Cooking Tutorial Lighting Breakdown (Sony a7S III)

How's it going, guys? I'm Robert from Machado Visuals, and here's a quick breakdown of a few cooking videos I recently shot. I'd been asked to help produce a few videos for a startup by my good friend and producer extraordinaire, and to tell you a little bit more about the project, here's Leslie.
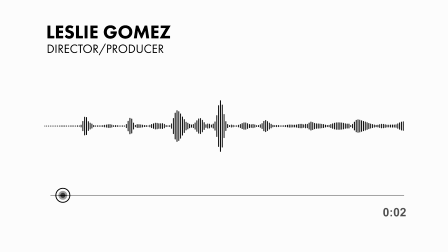20s
This startup basically started with like a group of friends who got together and they were like, there's all these like Grubhubs and all these like DoorDashes, and we want to do kind of the same thing,
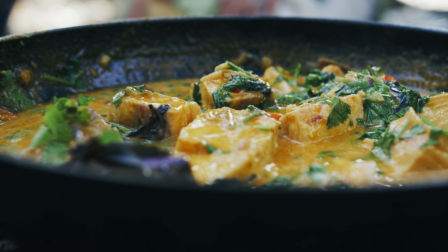30s
but more on like the HelloFresh side, where you have like prepped ingredients that arrive at your door.
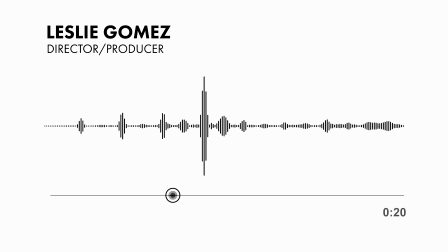37s
The most important part, I think, was for the chefs to really feel like they were like alive and, you know, like you could relate to them.
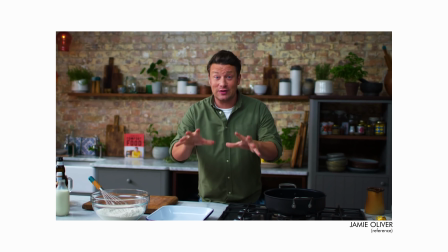43s
There was a specific feel that one of the videos that the client sent to me had,
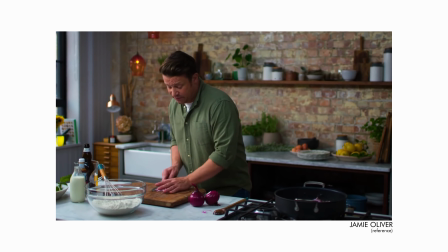49s
where it was like they were handheld and it was following the chef around, and it was kind of like moving as the person moves throughout the kitchen.
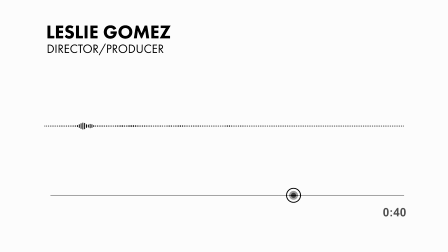57s
And I felt like that was like really important to have. It definitely felt like you were moving like you do move in the kitchen, like a little bit, you know,
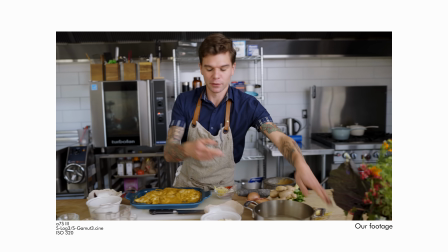64s
and not in a way that feels like frantic or anything, but you were like alive and you were moving left and right and,
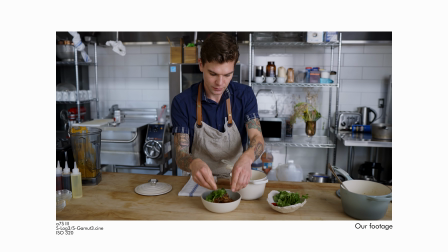70s
you know, finding things. I didn't want anything to feel like it was like just in one place, because I feel like that's not how food is, you know, it's always like moving. Our shooting location was up in Sonoma, California, and given the current state of things, I decided to drive.
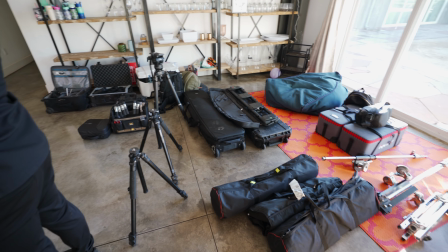84s
That meant everything I needed to bring had to fit into my car.
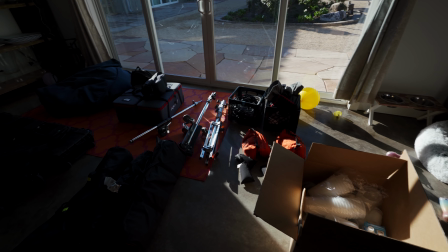87s
Grip was pretty light, and instead of bringing a bunch of C-stands, I brought a bunch of regular light stands with grip heads so that I can easily fit them into a stand case. I have a few different transport cases I use for stands, and for this job, I was using the Think Tank Stand Manager.
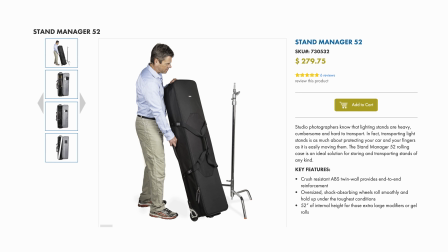100s
It's 52 inches long and is designed to fit C-stands with detachable bases, but I love stuffing it with regular light stands to keep things light, and I'm able to fit much more inside the case.
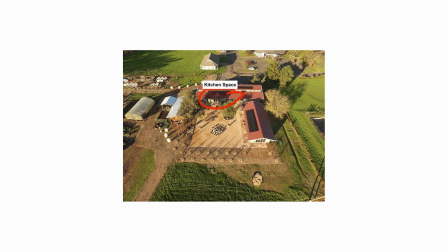109s
If you're interested, I've left an affiliate link in the description below. Leslie had sent me these images prior to get a sense of the space and what we'd be walking into.
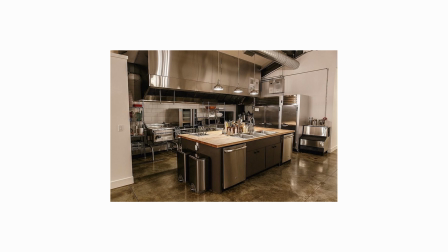117s
My two big concerns off the bat were the large windows across the room and the faucets that would show up in frame. By identifying these problem areas beforehand, I was better informed during prep when choosing what equipment to bring.
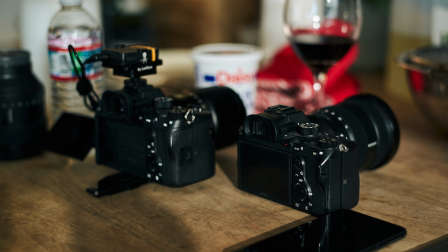128s
When thinking about which cameras to bring, I ultimately went with two A7S IIIs for a few reasons.
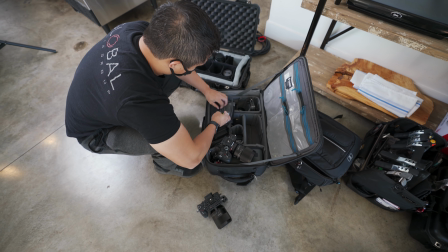133s
One, it's easy to travel with since I'm able to fit two kits into one Tenba roller case.
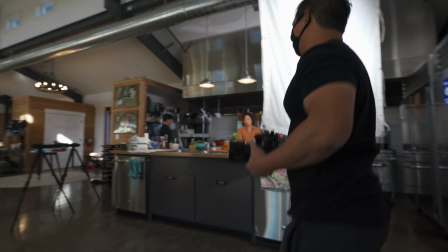138s
Two, we were able to stay pretty nimble because of the smaller form factor.
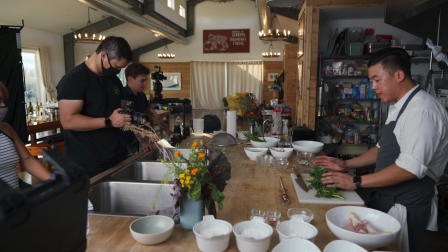142s
We wanted a mild handheld look to give the tutorials a bit of life and allow for dynamic movement depending on where the chef would go.
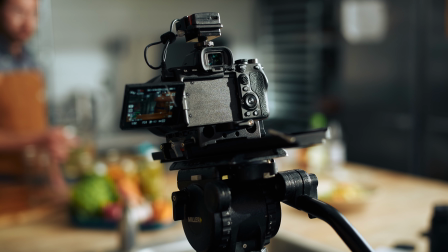149s
And three, we were indoors throughout the shoot, so there wasn't really a need for NDs. Camera A was our master.
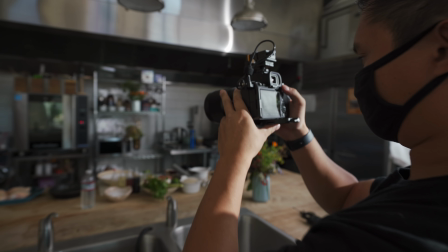155s
Operating was super easy since all I'm holding is a tiny mirrorless body.
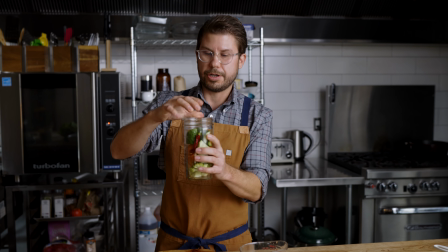158s
I had active steady shot turned on to mask some of the extraneous movements, and I think it turned out great.
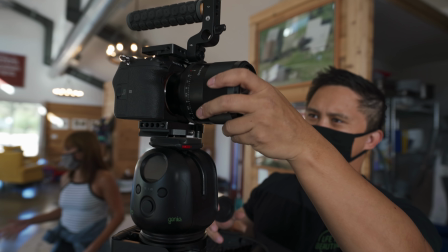164s
We put camera B on a syrup slider to use as our second angle to hide any of our edits. It would have been ideal to have a second camera operator on a tighter lens to follow the action, but having automated motion control worked since this was a lower budget project.
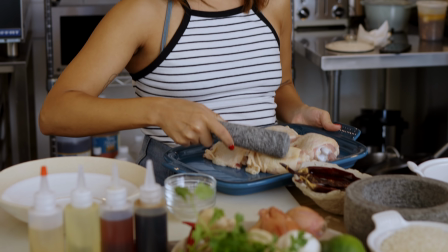177s
I rated both cameras at ISO 320 and S-Log 3, effectively shooting one step over to help clean up the noise floor and expose the background where I like it.
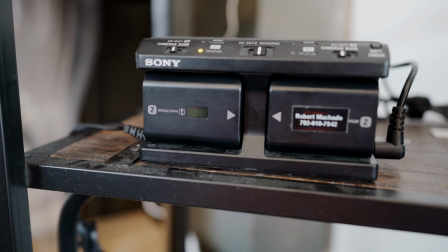185s
I can't stress how nice it is being able to operate without having to worry about focus. It's also incredible having AF during slow-mo.
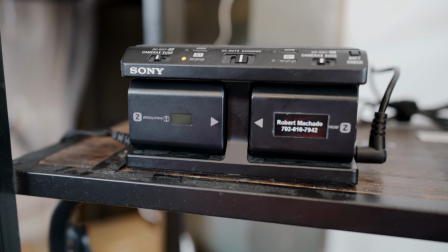192s
Being able to nail beauty shots in one take will never get old. I use Sony's multi-battery charger to constantly have batteries on charge as we swapped throughout the day. With 3 cameras constantly running, including our BTS camera, we never ran short on power.
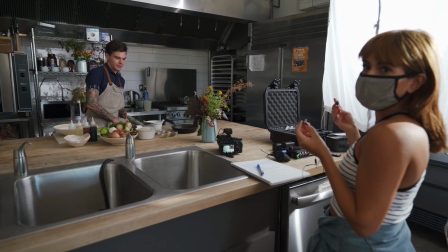204s
We used lavs to mic the talent and fed them into a Mix Pre 6. Leslie was able to monitor while also directing, and I wasn't necessarily concerned about clipping since we were recording in 32-bit float audio. Not to say that you shouldn't worry about your levels, but that's what we were working with.
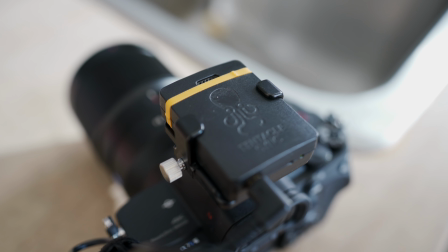219s
Both cameras, as well as the recorder, had tentacles, so syncing footage took seconds, and I left an XML of the sync map for the editor on the drive. Now, before I get into the lighting, I want to mention this video sponsor, Skillshare.
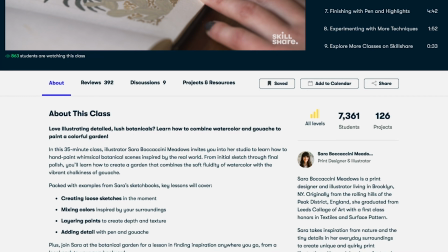232s
Skillshare is an online community for creatives and is an amazing resource for people looking to further their craft. I'm a big proponent for quality information, and Skillshare has thousands of online classes that encourage genuine growth. As an industry professional, I always have a constant hunger to learn and explore new techniques to push my work forward.
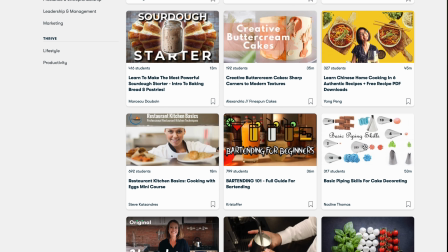248s
Following the theme of this video, there are actually hundreds of culinary courses to check out, from making your own sourdough to basic bartending 101. I know this isn't a food channel, but it goes to show that Skillshare has something for everyone. Apparently YouTube is obsessed with coffee b-roll, so if you're looking to up your coffee game, check out Michael Phillips's class on how to brew an amazing cup of coffee and watch your YouTube numbers soar. No matter the topic, there are tons of other classes you might be interested in covering video editing, color grading, writing, the list goes on. Annual memberships are less than $10 a month, but if you're interested, use the link in the description to receive a free trial of Skillshare Premium.
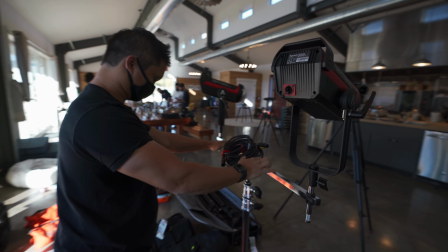282s
In terms of lighting, I brought two 300Ds and a set of Quasar rainbows.
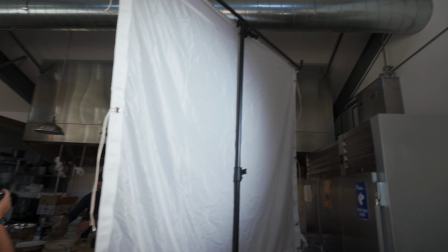286s
I set up a 6x full grid and sent both 300Ds through the diffusion using the Fresnel attachment on full flood to achieve an even spread across the entire rag.
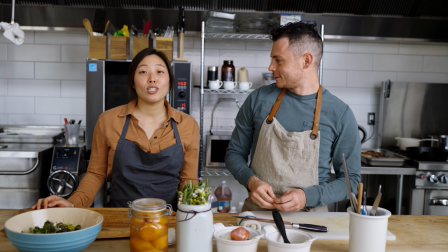294s
This gave us a really soft source with a pretty even fall off, and since talent was 8 to 10 feet away,
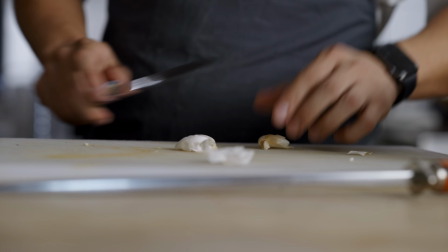300s
I didn't need to worry about drastic changes in intensity as the chefs were creating their dish. There was a fair amount of spill on the background,
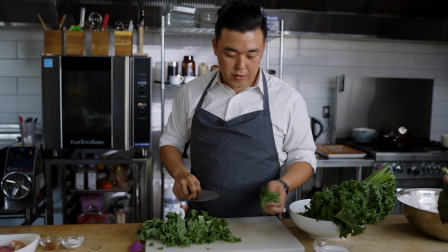306s
but honestly, I didn't really mind it. It gave a little bit of texture to what would otherwise be a plain white background. I knew that the space would have a lot of open windows and natural light beforehand,
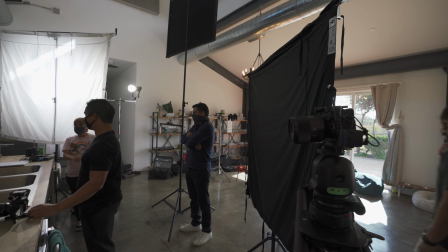316s
so I set up another 6x Ultra Bounce using the negative side to kill reflections on the oven and to also block the sun from ruining our set as we filmed throughout the day.
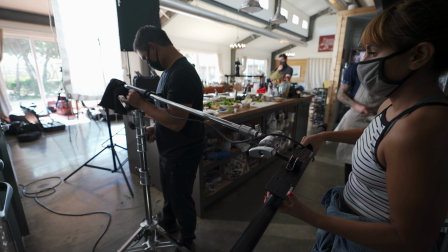324s
Throughout these recipes, there were times we needed to film at the stove, so I flew a single Quasar tube using a Matthews baby boom as an overhead key.
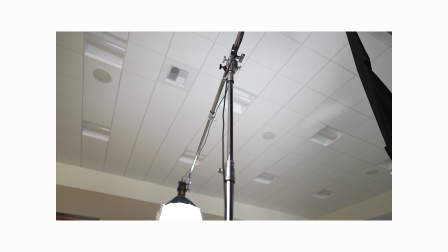332s
Some of you may have seen my previous video where I featured the junior boom, but it was just too big to travel with,
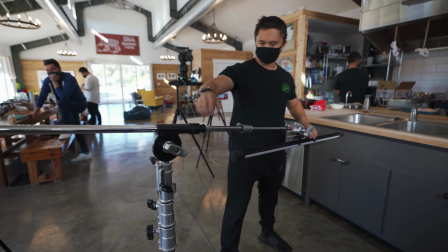337s
and the baby boom is great because it can mount using a baby pin or junior pin, so it was a perfect match for regular light stands.
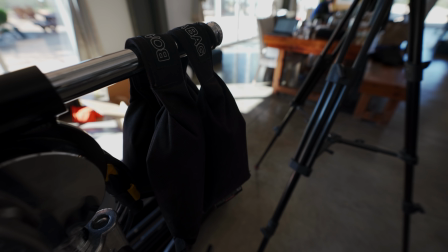343s
I used bow bags as counterweights, which are super convenient because they're super small and easy to travel with, and you can wrap them around the boom arm, removing the need to clip them with carabiners.
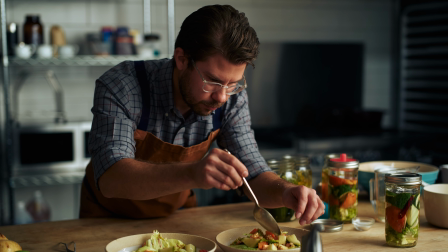352s
All in all, this was a super chill gig, and after we wrapped, we were able to eat some of the most amazing food and consumed far too many bottles of wine. Now that 2020 is rounding the corner, we're rounding the corner. It's going away. I wanted to take a quick second and reflect on this past year on YouTube. A few days ago, I passed 15,000 subscribers, and I just couldn't be more grateful. Just at the start of the year, I was at just over 7,000 subscribers, so I'm excited to see where the next year takes us. To show my appreciation, I want to do something special this holiday season by giving away one of my Blackmagic Pocket 6Ks. Since I haven't been using mine all that much lately, I've decided it's time to pay it forward to someone who will put it to good use. I've shot dozens of projects with this camera,
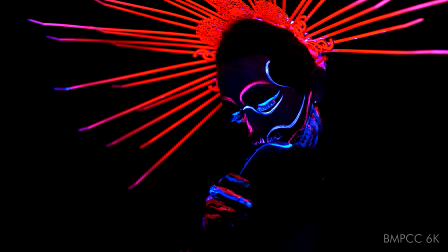390s
from music festivals to commercials, and in my opinion, is still one of the highest bang for buck cameras out right now.
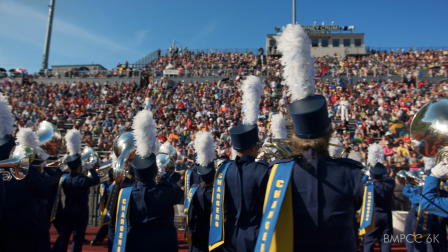396s
For all the giveaway info, be sure to check out the description below. With all that being said, hopefully this video was helpful in some way. It was really refreshing operating on a camera as small as the A7S. The capability packed into this tiny mirrorless body always astonishes me. Speaking of which, who's excited for that FX6? I was able to get a pre-order in, and you guessed it, I'll be doing a live stream unboxing later this month. If you have any questions, obviously feel free to leave them in the comments below. Thanks for watching, and I'll see you in the next one.